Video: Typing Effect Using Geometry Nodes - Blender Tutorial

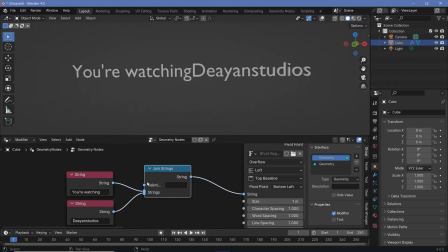3:04 Now you see we get you're watching the ion studios the delimiter is what is going to actually be present in between these two words or these two strings over here so if we were to have a little dot you see we have a dot there we can add in many more so let's
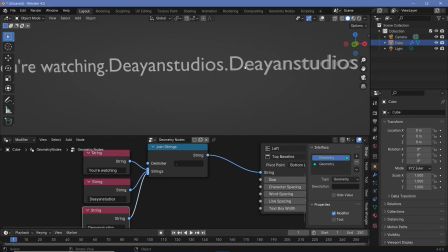3:19 just press shift d and plug this in over here again so now you see we have two the ion studios and they are separated by this particular dot we can type whatever we want we could maybe use a percentage sign and now you have a percentage sign over there now instead of this we're actually going to have a line break that's present in the special characters node so we can search for the special characters plug the line
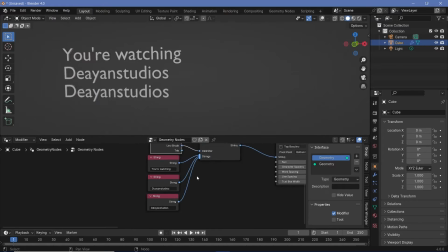3:37 break into the delimiter and now you see you get everything on new lines we can change this to maybe right now and now you have you're watching the iron studios right now that's really useful and you can keep going ahead and making as many as you want but for now let's go
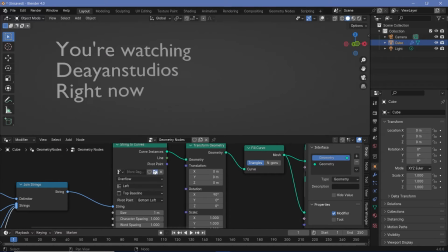3:51 ahead and just change this font to something better for that you can press this button and then you'll have to go to the windows fonts folder and you can
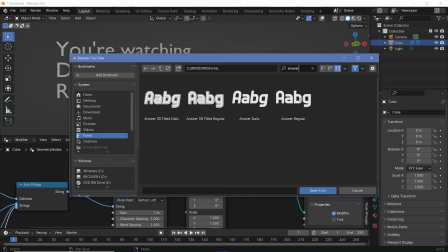3:57 choose whatever font you want so maybe i'll go with answer regular which is a font that you can download from the internet let's click open font and now
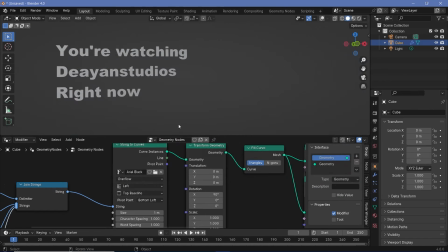4:04 you have this or let's just go with aerial black because that's something everyone has remember you can choose to have this center aligned as well and you can choose where this is so if you actually see the origin is right over there so the first line it's going
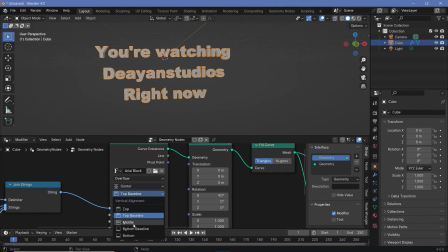4:17 to be at the top baseline of that so you can choose to change that around you can choose middle and it'll be at the middle you can choose to have it at the bottom as well it's really up to you however i'm not going to have it at center because i want it to actually seem like it's typing.
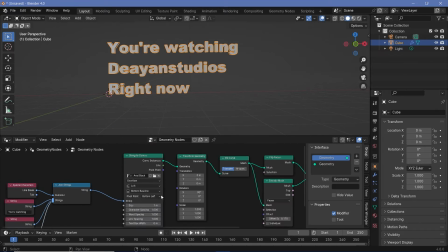4:30 I'm going to keep this at left itself. Now let's actually see how are we going to make this look like it's typing.
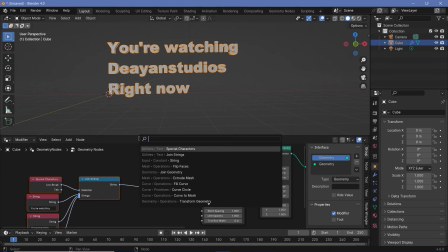4:35 That's actually really simple to do. All we need is another node called the slice strings node.
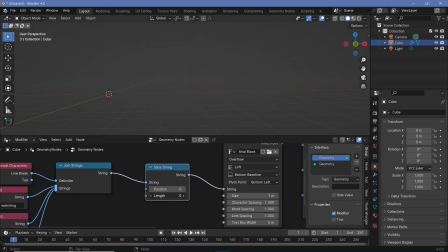4:39 So you can just search for it and plug it in right here and now you can see the length is going to control how many characters are actually brought into the string to curves node. So that's how you can animate this particular typing effect. Now this position is going to be the start from which the length is calculated.
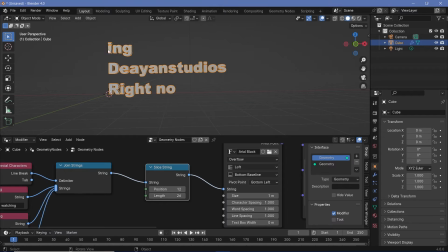4:55 So you can clearly see that by increasing the position it's starting from maybe the 12th character and then taking the next 26 character if we increase the position by one one disappears here and one appears over here so you can use that to your advantage as well you can also use this to
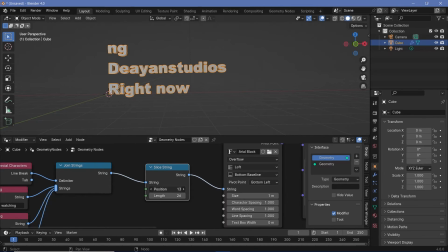5:08 make it seem like things are getting deleted and those are different possibilities of animations that you can get however for now i'll keep the position at zero and
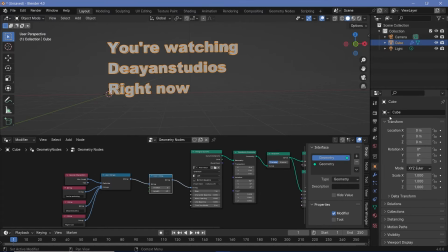5:15 just increase the length to get everything in then to actually get the animation you can go ahead and bring this timeline a bit higher and
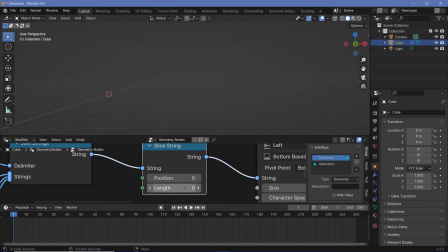5:22 start keyframing this length so on frame one we'll go down to a length of zero and just hover over it and tap i and make sure that you have this particular node selected so that you can see the keyframes if you have a different node the keyframe will disappear so just select this and you can see it then let's say maybe in 20 frames or one second so let's go to 24 we can make the first word
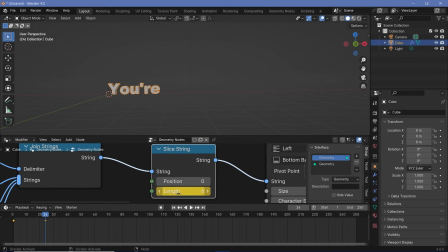5:42 appear so that's going to be your so a length of six hover over it and tap i then just select this particular keyframe and press shift d so that there's a tiny break before the next thing starts getting typed in so again it's really up to you if you want that or not so let's say after this six frames
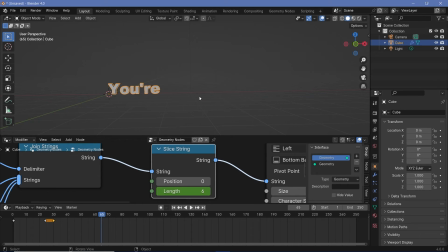5:56 we can go another maybe 35 frames because watching is a slightly longer word and just increase this length until the entire watching is present so just add that in maybe duplicate this once again and again remember you don't have to duplicate this keyframe it's just to make it seem like there's some gap and it's a real human typing and not just a robot then again go a few frames later write in the next
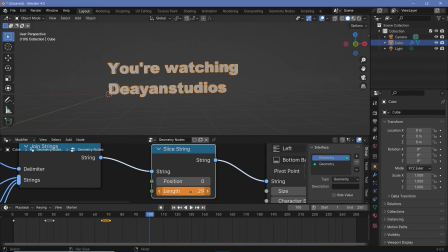6:16 steps and just continue doing this till you have your entire thing hover over it tap i shift d bring it to the side go over a few frames plug that in and you should be done and make sure that you don't go overboard with the length only 39 characters is needed if you were to keyframe something like this so right now will happen really really fast within like a frame or two so make sure that you're at the correct number of
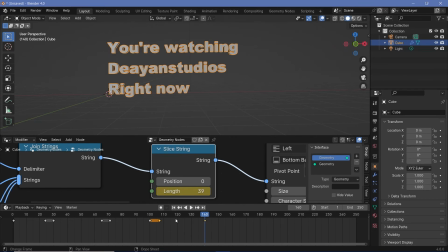6:35 characters that's necessary and then just tap i and that is it now when you play back the animation you can see how the typing actually happens and i think that's really really cool so you can play around with the timing by just moving these for example the ion studios came in a little too fast you can press g and move it but again if you want you could always calculate that okay some number of characters is
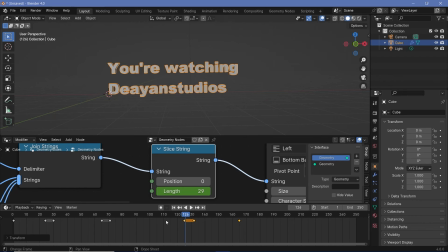6:53 going to take some number of frames and then calculate the number of frames that you should move according however that again does become a little bit robotic because when you are typing by yourself there are going to be times where you're faster there's going to be times where you're slower in fact mid